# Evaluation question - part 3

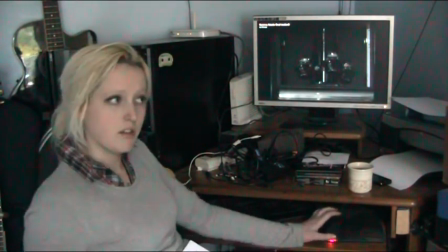Now ultimately I put in the titles because without them, after I'd finished it without them,
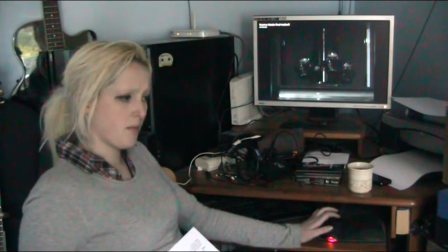there was the problem that it could be
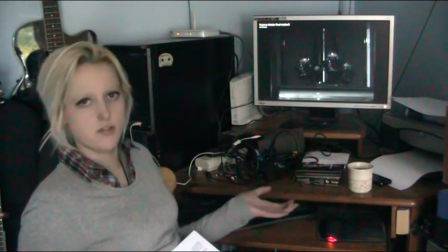interpreted as a music video for the song, which I'd found. Now, the way I overcame this problem,
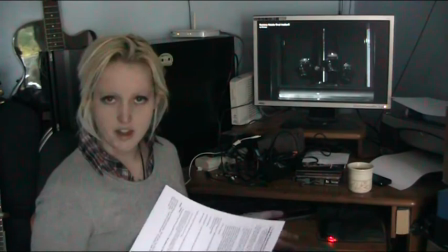as discussed in my other audience feedback when they discussed this with me, but was to edit the audio track
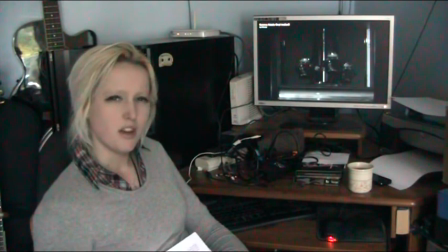take out the vocals so that it couldn't be mistaken for being a music video, because I'm trying to set the mood, and also because I didn't want to. I didn't have any dialogue in there.
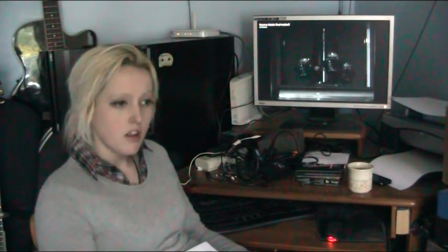I chose not to because because of audio reasons. Like I thought that it wouldn't be. I just didn't think
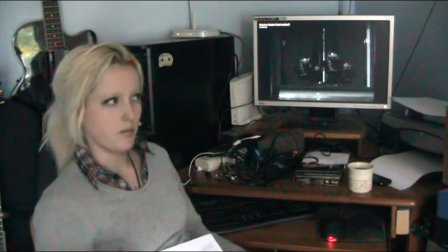because of the equipment I have, I didn't feel that it would be strong having much dialogue in there, personally.
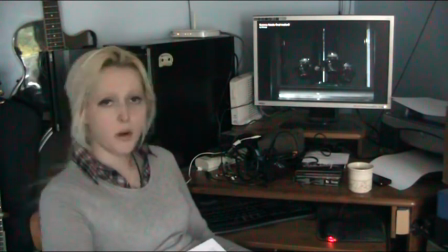So I removed all dialogue. I took all vocals out of the instrumental, out of the song, leaving it completely instrumental,
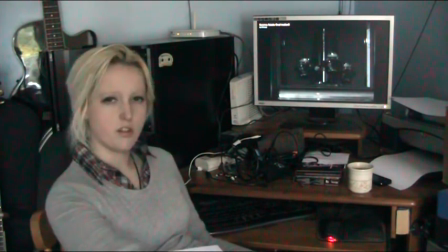and then I inserted titles so that a sort of narrative was explained.
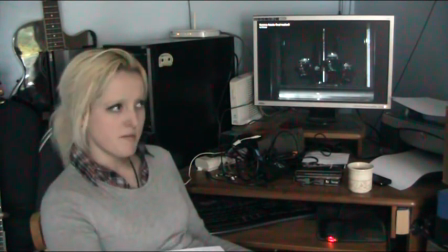There was hints as to who she, it wasn't explaining it greatly, but it distinguished that it wasn't a music video, that it was definitely a film, especially as at the end the film title is shown.
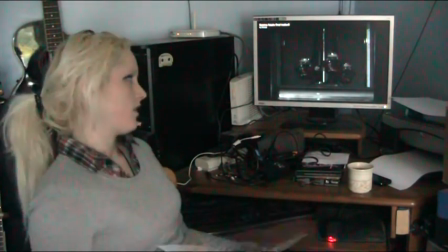So then I had an extreme close-up of an old-fashioned clock,
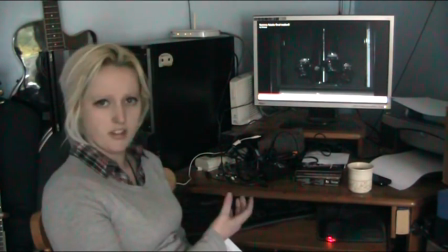just as part of the mise-en-scène, again setting the mood early on.
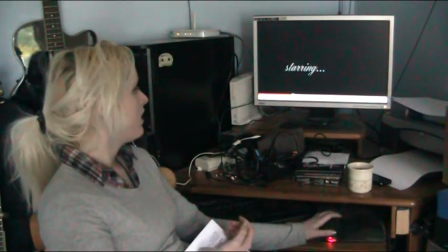And a fade out. And then there was my actress.
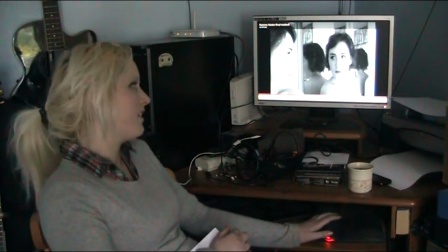Now I was really pleased to be able to have access to the setting I had, because these mirrors I found just
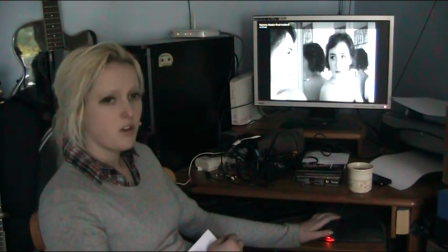they worked incredibly well. I mean, the representation of her having several reflections immediately as like subconscious.
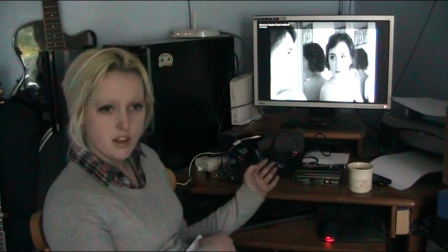I mean, even though it expresses the fantasy side of it,
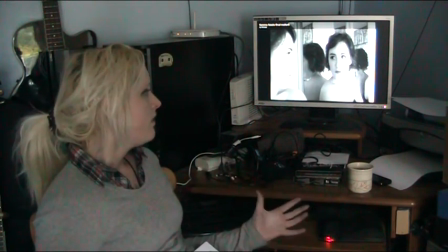it also sort of suggests that there are several sides to her, that she is,
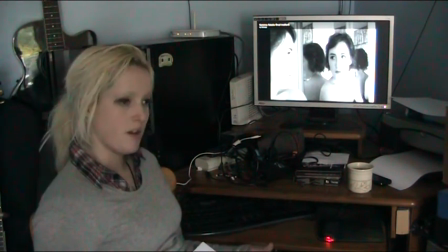she is looking in the mirror because of her vanity, but that she is perhaps not,
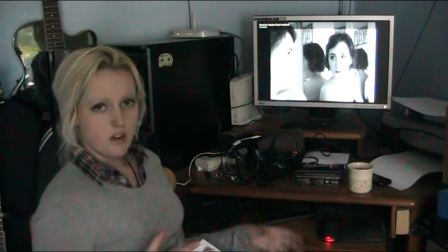surface value. There are several, who is she? Identity as a theme.
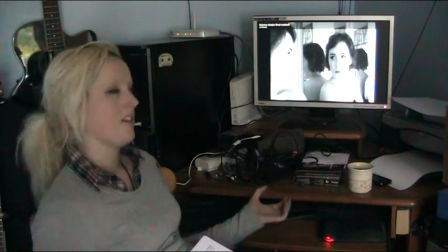So, as well as looking aesthetically pleasing. So that was a major plus.
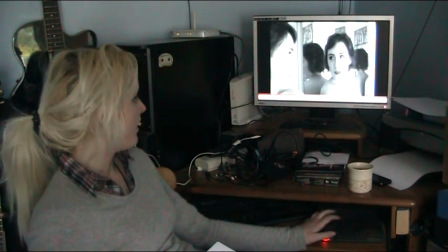And then I featured the name of the actress.
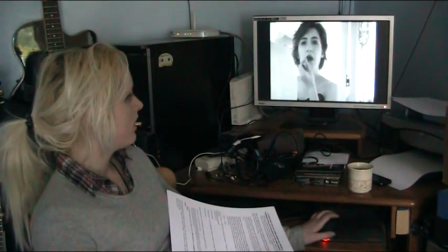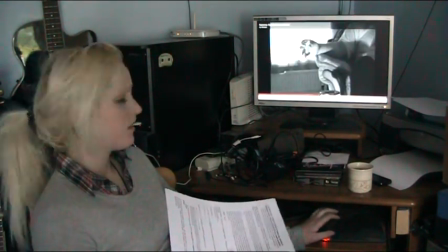Yeah, and again there was her putting on her lipstick, close up looking in the mirror,
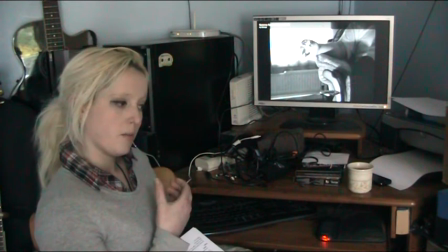and then I wanted a close up of her eyes because I felt that this would express,
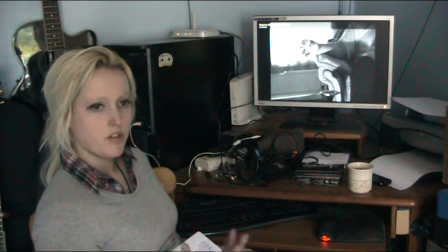if you have a
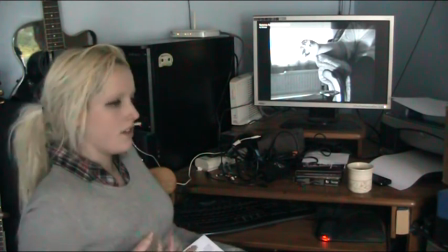sad expression, it shows through your eyes, and to have that inserted makes it incredibly personal for the character.
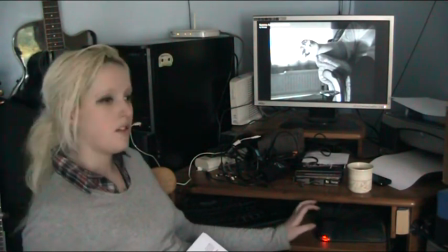And then it was very important for me when I featured, because I didn't want just the female character, I did want a hint of other people.
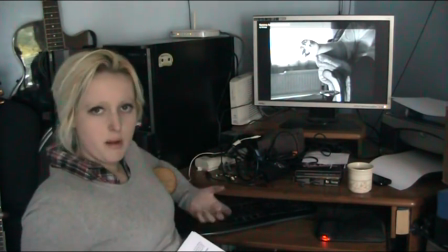The man that she is currently romantically involved with.
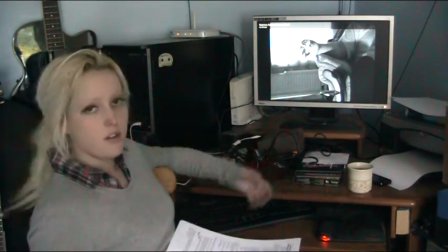So I had the shot of his hand off the side of an armchair with a cigarette and the ashtray,
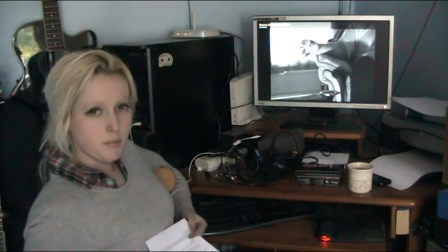but I wanted it to be a certain thing that you couldn't see his face.
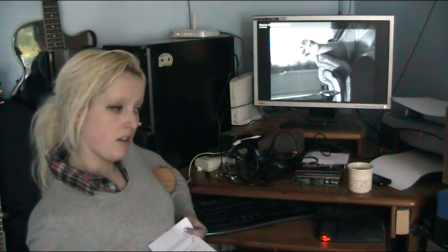His identity is not relevant, and in fact that represents that
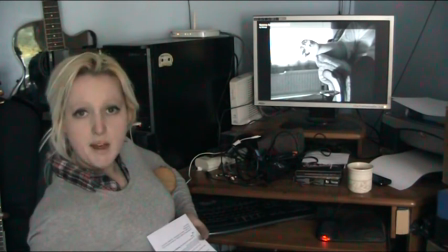he is one of many of her romantic relationships.
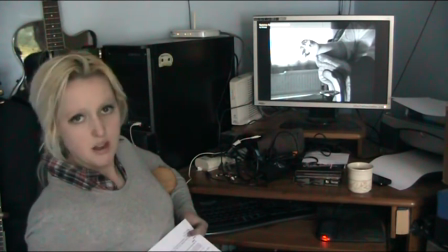It's been the same, he's just the current one.
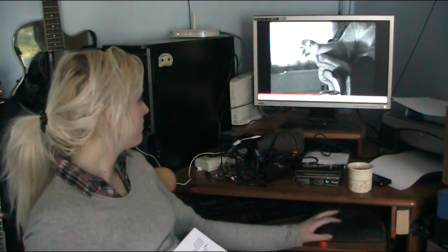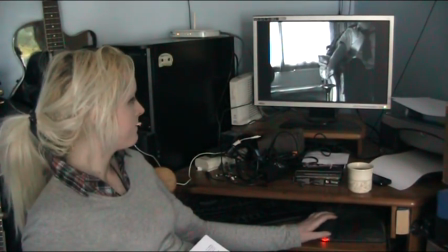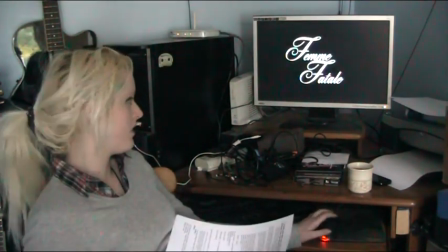You can see the side of his face, but yeah, I didn't want anything to really show who he was in the trailer.
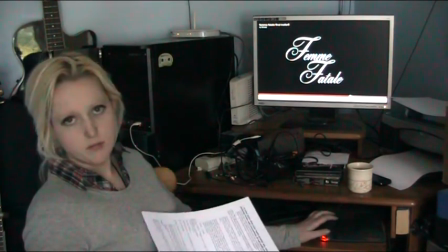I mean, in the film, if there was a film of Femme Fatale,
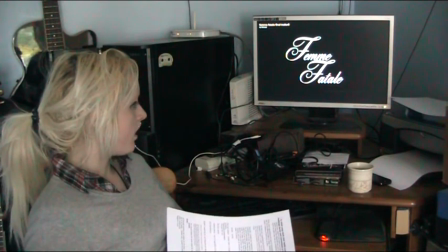I would,
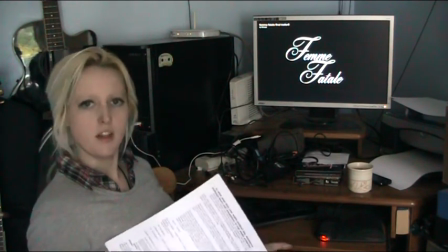perhaps his character would be explained further, he would have more of a role, but she is obviously the main character.
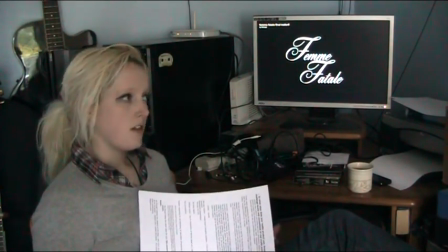I wanted her,
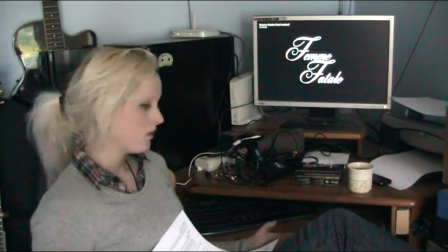what happens with her to be central to the trailer. So, yeah.
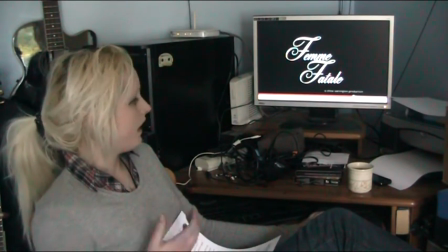And then I had this come up.
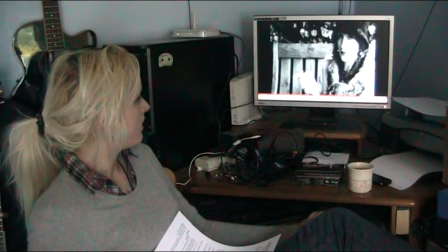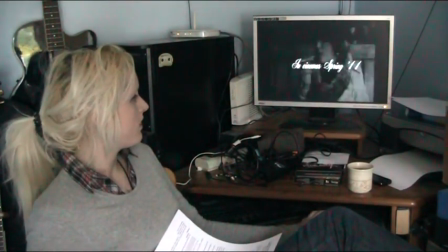Oh, I lie, I did keep in a little Okay, in that very last shot of her on the bench, I did keep in a little bit of the vocals, but it's very quiet and it's right at the end after the title of the film. So that is still distinguished that it's the film, it's not a music video, and it kind of gives a little bit of a touch to it. But yeah, and I loved the way that it was only, I didn't realise that it would look this way.
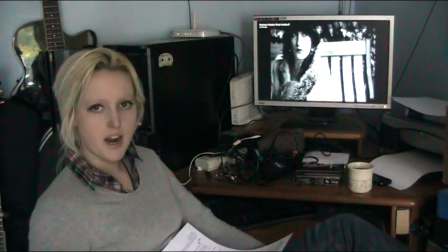I mean, at first when I approached wanting to film the character, I wanted her to be
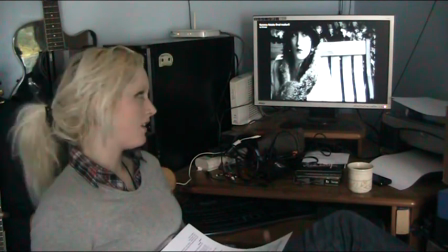confident and a seductress and glamorous, and she is.
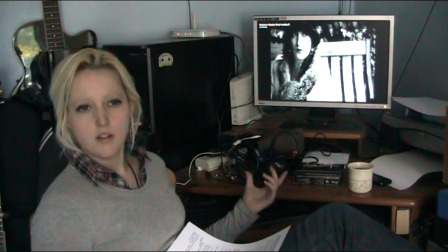But when after looking back at the filming,
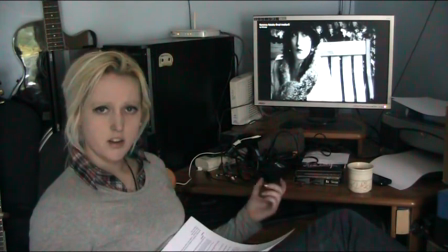I noticed that she looked incredibly sad when she sat on the bench smoking,
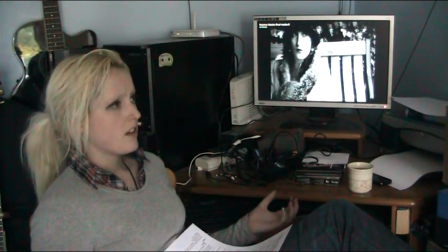and I thought, oh, that's something that adds to the dimension of her.
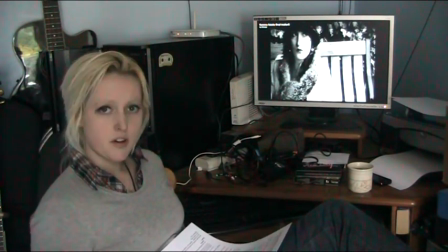You know, it's different dimensions of the character. Her front is confident seductress, which we saw earlier on.
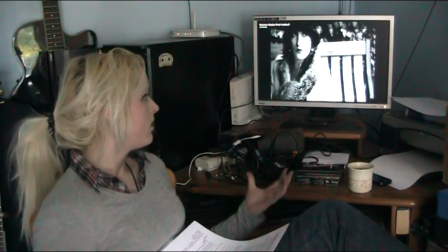Right at the end, there's a complete contrast where she is by herself, looking very pretty but looking very sad.
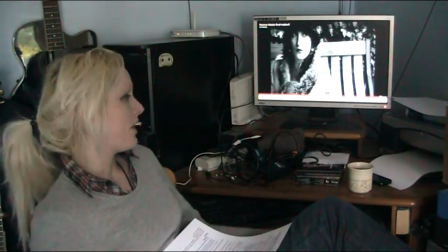So yeah, and then I had the release date as well. Yeah, and in total it's 59 seconds long, so basically a minute. But I felt that was enough to be a teaser trailer. I mean, I had to edit it down significantly, quite a few times, just because I had a lot of footage and I wasn't sure what to take out and what to leave in order to secure the mood that I wanted to convey. So yeah, I mean, that in a way I have broken a lot of the conventions of film noir, but I feel that I did this only to achieve a trailer that is believable. I felt that if I try and make this cheesy and fast-paced action in it and everything, I just felt personally that I wouldn't be able to achieve this, as well as taking a much more relaxed approach, you know, relaxed, capturing that mood and focusing in on one particular character.